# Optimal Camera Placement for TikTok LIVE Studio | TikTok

Bad angles can kill your TikTok live, even if your camera's amazing. I'm Manager Jon, and I am going to show you the perfect placement for your camera, whether it's seated, standing,
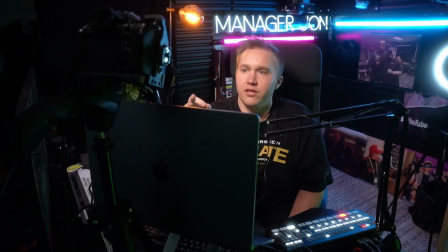10s
close-ups, and how to keep eye contact with your camera for the best audience experience. Let's dive in. So for close-up and seated, I really like doing this personal setup here,
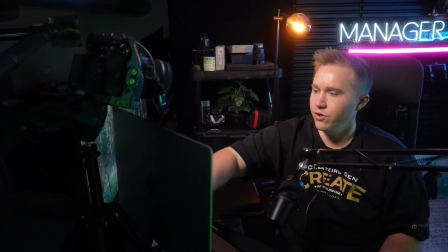22s
which is you're gonna have your computer right underneath your camera.
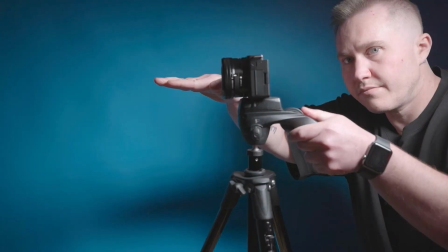27s
Your camera is going to be just above eye level with a, I would say about a 10 to 15 degree kind of angle down.
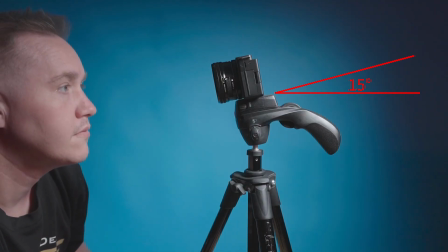35s
It'll make for that key light and that lighting to really cut your jawline.
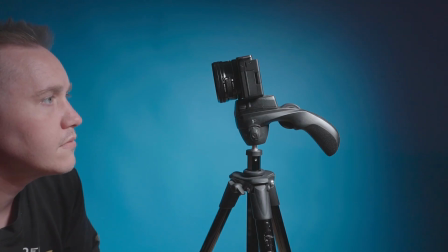40s
And it'll give you that clean cut look for your lighting and your audience when you're in a seated position. When you're going to stand up, similar to this, it's just as simple as making a quick adjustment and keeping your camera anywhere from, I would say, three to five feet behind you if you're doing a standing setup. This allows your audience to see kind of things around you and allow you to be a little bit more expressive with your hands and your gestures and your performance for your live,
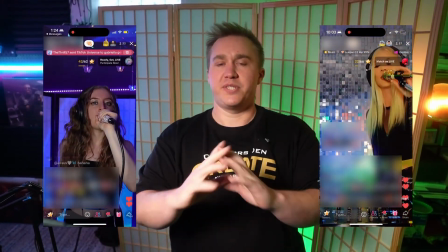65s
which can increase your audience retention substantially. Same angle, same type of vibe that you're going for. Let's switch back over. You have the opportunity to use a larger screen to be able to read your comments, your GIFs, your engagement now.
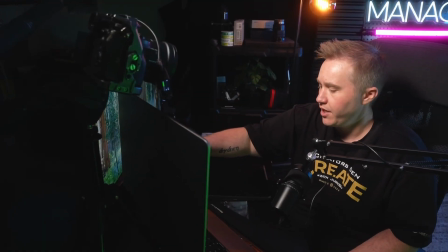80s
You used to have to do everything on your phone which is a tiny screen now you'll be able to not only use your computer you can
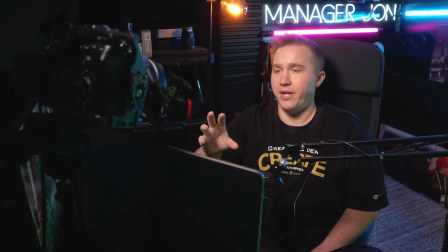87s
set up a completely separate monitor for your audience engagement and the comments that come through as well as the gifs because of that we want to make
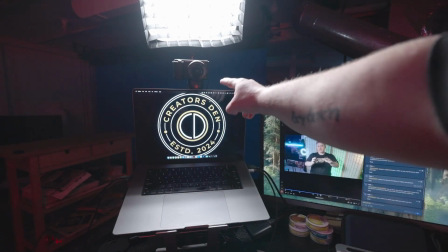94s
sure that our monitors are placed kind of semi near our camera i like to have mine below like this a
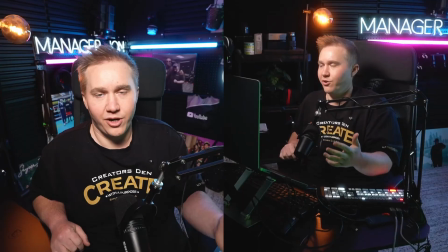100s
less engaging setup would look a little something like this right i'm talking to the camera you can see i'm talking to the camera
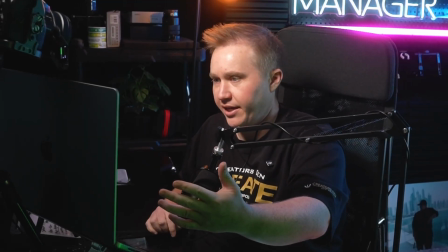107s
and i'm looking down and i'm not making eye contact i look like i have a complete disconnect from my audience. However, when you have this camera placement, you're able to do kind of back and forth between monitoring and watching your audience.
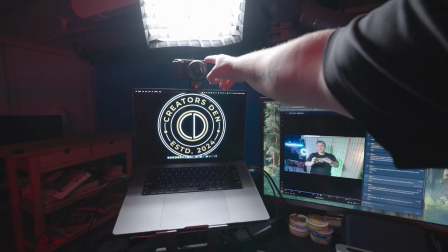121s
I'll either place it directly above my laptop or right along the side to
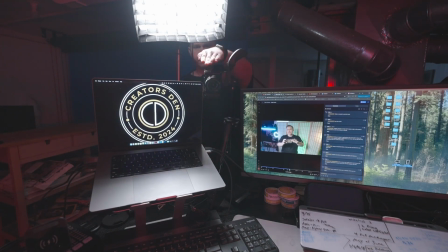126s
where I'm able to view my screen as well as my audience and flip back and forth between the two. Position matters, even if it's just a small adjustment. So remember to think of that the next time you go and use Live Studio. If you have any comments or you want the gear list, make sure to write a comment below and check out the next video. I'm Manager John, and I'll see you around.